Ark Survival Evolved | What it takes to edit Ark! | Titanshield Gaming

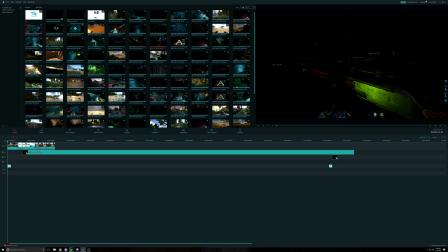And the reason for that is because on official, there's a lot of farming, a ton of farming, and it gets really boring after a while. And Buck and I basically went out there, did a lot of farming those 2 or 3 days on the weekend when we had the extra like times rates and stuff like that.
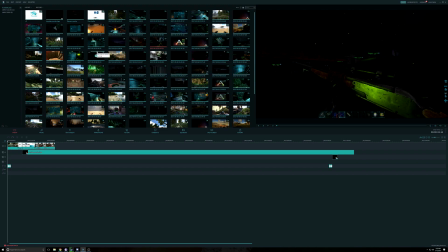So I don't want to put out 2 to 3 episodes of us just farming. It's going to be really boring for you guys. So I skipped ahead, did the raid. Now I'm going to go back and get that little farming and fun little scrimmages that we have with people on servers, so it doesn't get too boring and repetitive.
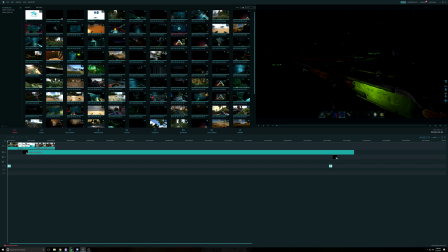Now we're going to start off. I don't have that, so what I'm start off around here.
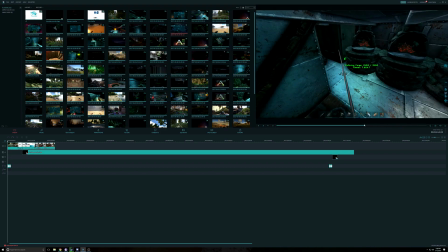Sorry. See where we are actually, to be honest with you. I think we're a little further away.
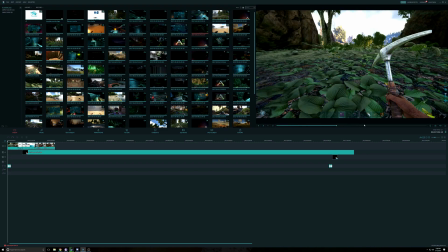Well, what I good way. And all their because I can.
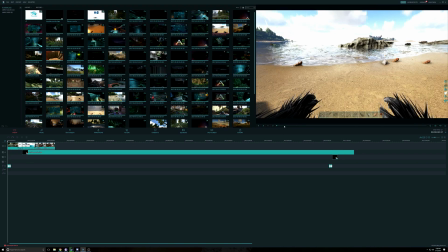Alright. See where we are exactly. Yeah, okay, cool.
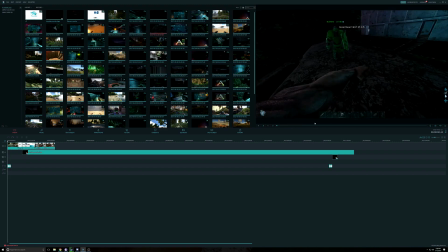This is basically exactly where we want to be. Right here. Yeah, man. That's it. Hey guys, here we go. So we're gonna start off the episode here, but we need to get a clip from the previous episode so that you guys can get the voiceover.
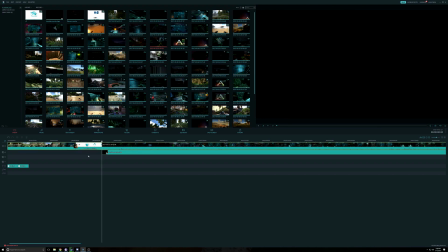So I'm gonna pop it right here in front. I'm gonna push everything to the back. Alright, now I gotta find my location in this that would be interesting for you guys to watch, as well as listen to my voice as I welcome you and introduce the videos.
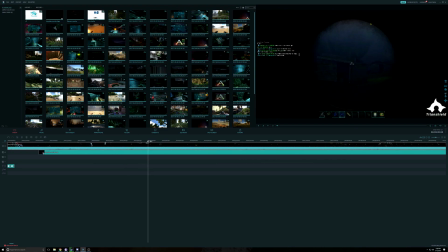So we're gonna find a nice place.
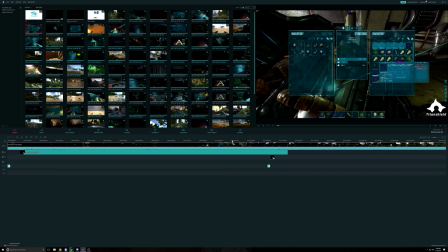I don't settle on the dark areas of the video because it's not something to be welcomed with absolute darkness.
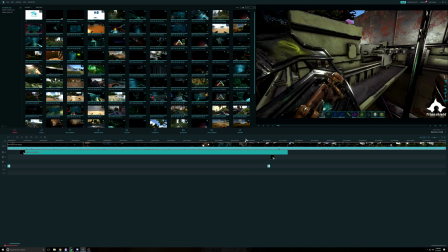We're gonna go probably somewhere where it's interesting to catch your eye and hold you there.
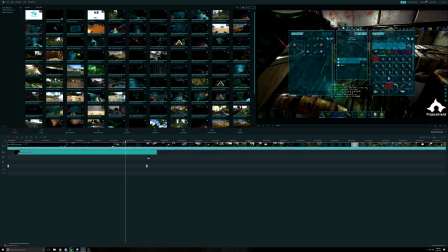And that's most likely going to be somewhere in the part where we started pushing up.
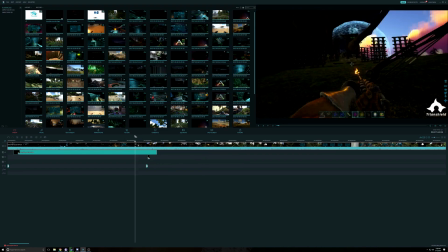Right here. Right here is good. You get some nice color, and then you get this movement of me watching the Browno go up into the bubble.
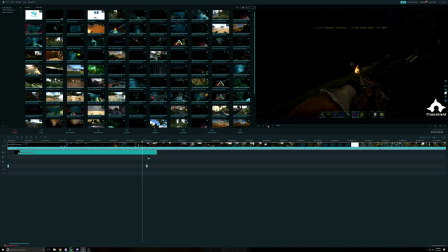So that's going to keep anyone's interest, to be honest with you. I'm going to find the exact moment right here. Now we're going to cut. We're going to use this scissors right here. We're going to cut the first part of this video off. And now what I want to do is push this timeline closer so that I can go in on it, zoom in on it.
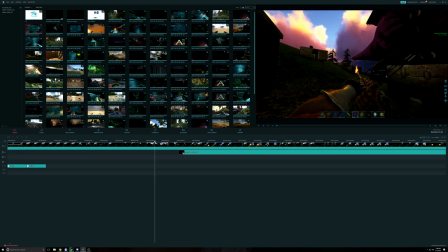And I want to cut it somewhere near when I get up past that area. So we're going to go to about... And I'm going to cut the rest of this video off.
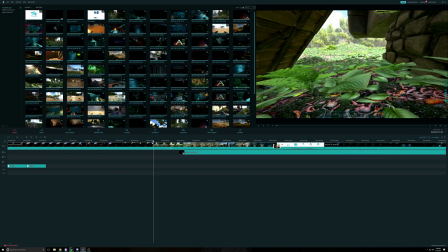Now everything that's been pushed back is going to come back up to the front. This was an intro clip to the previous one.
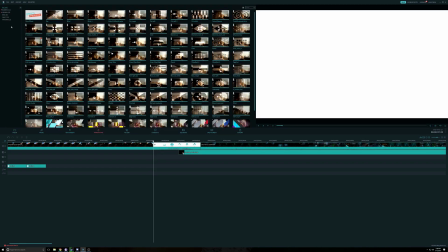I'm going to get rid of that. We don't need that. I'm going to go to transitions. And I have three favorites that I like to use for my videos.
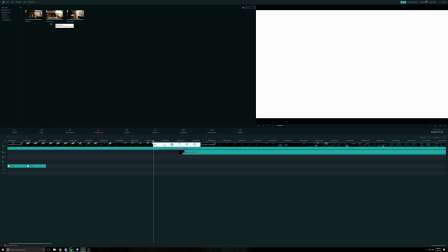Evaporation 2, Evaporation 1, and Dissolve. Dissolve is really good for cutscenes when you go to dark. And Evaporation is really good for quick cuts between actions. So this one, we're gonna go and we're gonna go with number 2.
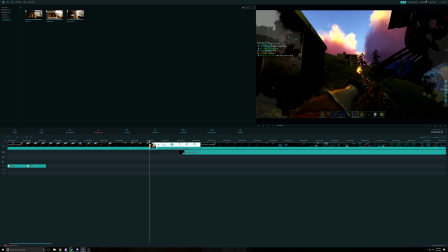Not gonna adjust the sizes or anything. It's pretty quick. And now we're gonna preview this.
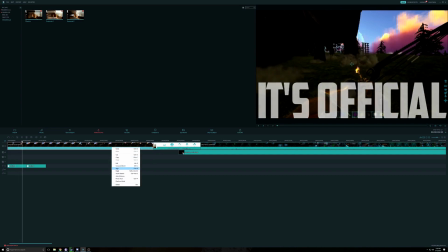So you got music. We got noise in the background. I want to get rid of that. I'm gonna go to mute, and then I'm gonna go to edit.
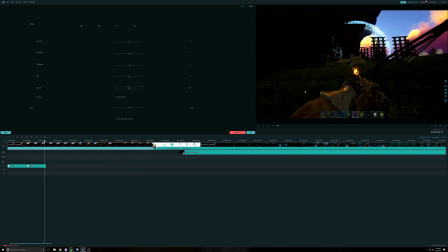And the thing about this is I want to make this pop the color more. That's the thing.
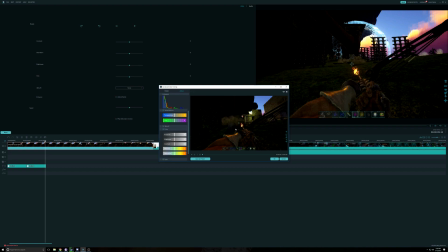When you record on video, sometimes you lose a lot of the color. So I'm going to bring this up by, because it's a little dark, I'm going to bring this up to about 30 brightness.
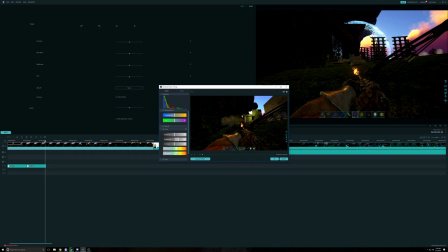And in vibrance, I'm going to hit the 17. So it doesn't look too cartoony, but it looks, now you got more vibrance.
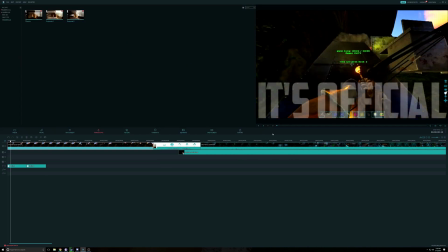So see how that looks. Looks a lot nicer.